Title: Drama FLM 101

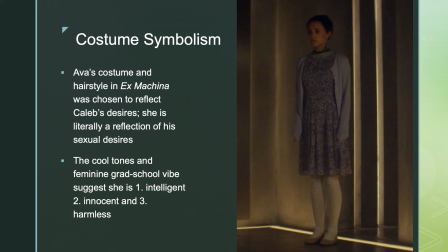She's wearing it in that very innocent way where you pull it down too long and you put your hands in it like a little kid. There's some acting going on in here to kind of help us understand the symbolism, but it also takes away the sense of her figure, makes her less sexual. You'll notice she's wearing thick white tights like a little kid going to church, and they're a little bit wrinkled.
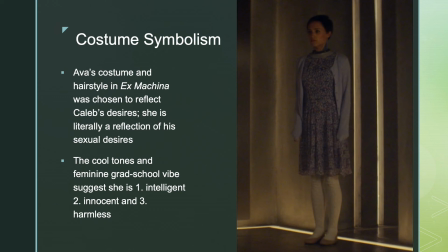She's wearing flats, which are the least sexy piece of clothing in the whole world, brownish flats. And she's got this very like this very sweet, innocent, like pixie cut, right? And in fact, I mean, that is a style of femininity.
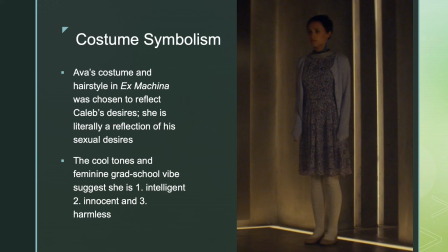It's not like it's not feminine, but it's a femininity carefully designed to appear to be intelligent. This looks like, again, a librarian or a graduate student. Appears to be very, very innocent. Notice the kind of childlike, the pattern that's kind of frilly at the bottom, the white tights.
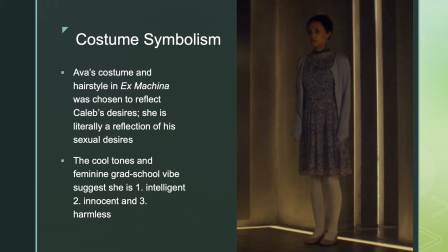It's almost like, or practically Mary Jane's. The cardigan pulled down over her hands. And then notice also that she just seems sort of like harmless. The shade of bluish kind of purple seems so sad and seems so innocent, as well as that floral print and that texture that's kind of feminine and kind of soft.
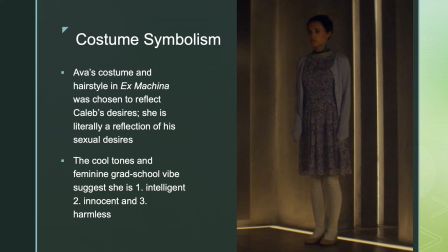All of these things come together to kind of symbolize Caleb's sexual desire and Caleb's own sense of what a woman should be. Someone who needs to be rescued, someone who is innocent, someone who is in need of a man to come and get her.
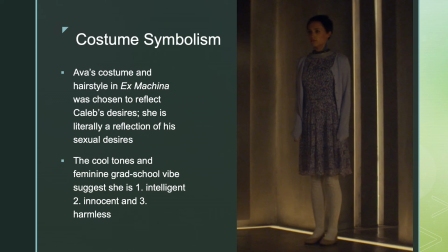And that's everything that you get right here. But obviously, he also wants someone that deep down is very, very smart. And all of those things are telegraphed through this very perfectly designed costume.
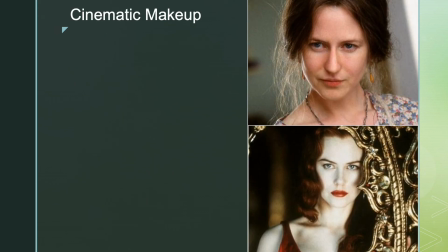All right, last point I want to make here has to do with makeup for films. One difference that we already discussed earlier between makeup in films and makeup in theater is that makeup in a film has to look absolutely flawless.
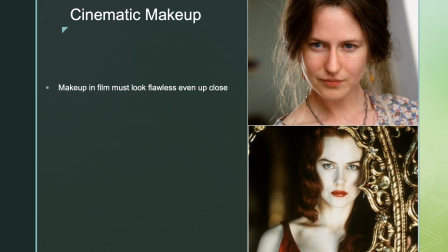You need to believe, no matter how outlandish that makeup is, that that is real. You can't see the lines for the wig. You can't see the prosthetics. It needs to be perfect because you have characters you're going to have tons of close-ups on.
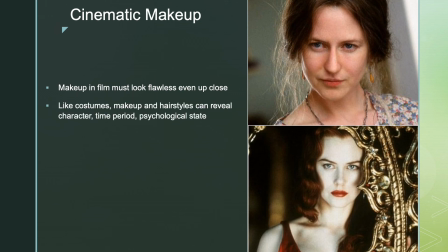And like costumes, makeup and hairstyle can actually tell us a lot about a character. They can reveal what time period we are in. Sometimes they can reveal what country you are in. They can reveal a lot about the psychological state of a character. So let's look, for example, here at Nicole Kidman.
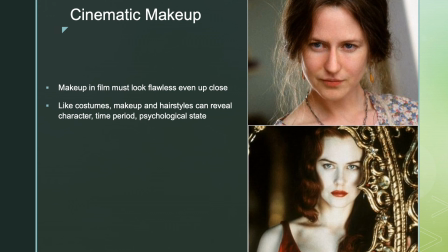If you aren't familiar with the actor Nicole Kidman, she's in a lot of, she is a personality star. She plays a similar type of character in lots of her films, but she's also an amazing actor. That's her in both of these images. And so if you're not familiar with her, you might not realize that's actually the same person.
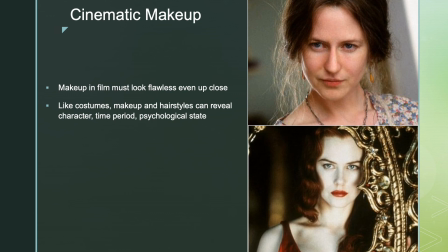And in fact, these two films you're looking at here came out only a couple of years apart. So it's not like she's much older in one of them than the other. They're just very stylistically different films in which she's playing very different characters. And what we know about her character is really revealed by her makeup and costume in both of these films.
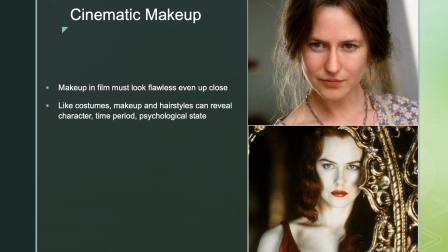So, for example, at the top you have the film The Hours. The Hours Nicole Kidman won an Oscar for. It was part of her bid to become more of an actor star. It was actually pretty successful and to get out of just being a personality star. This film, The Hours, she is wearing almost no makeup. She is probably wearing makeup, right?
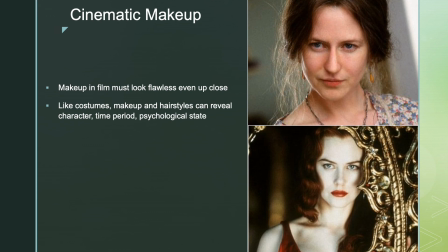But the makeup makes her look like she's not wearing any makeup. It feels very realist, right? The hair is very frizzy, very unkempt, and she is wearing a prosthetic nose. Like, that is not Nicole Kidman's nose. And if you look really, you can't ever see it, right?
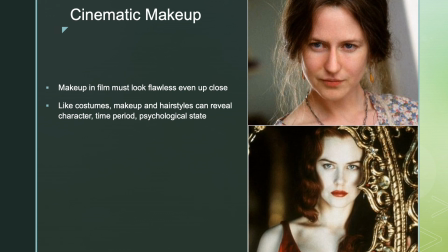No matter how closely you look. But if you compare, you can see on the bottom here, that's Nicole Kidman's nose. Up here at the top, no, it is not, right? She is playing the author Virginia Woolf in this film, The Hours, and so they gave her the nose to make her look A, less attractive, so people would forget that she's this gorgeous, gorgeous human being,
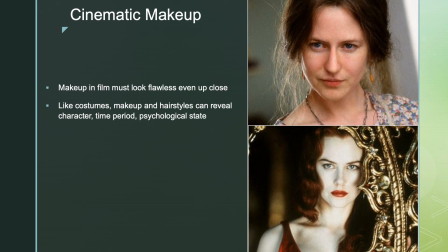and B, make her look a little bit more like Virginia Woolf, who was not super attractive. And so Virginia Woolf had a nose that looked a little bit like that, Virginia Woolf, the writer. And so you can tell at the top, this is somebody who cares less about themselves.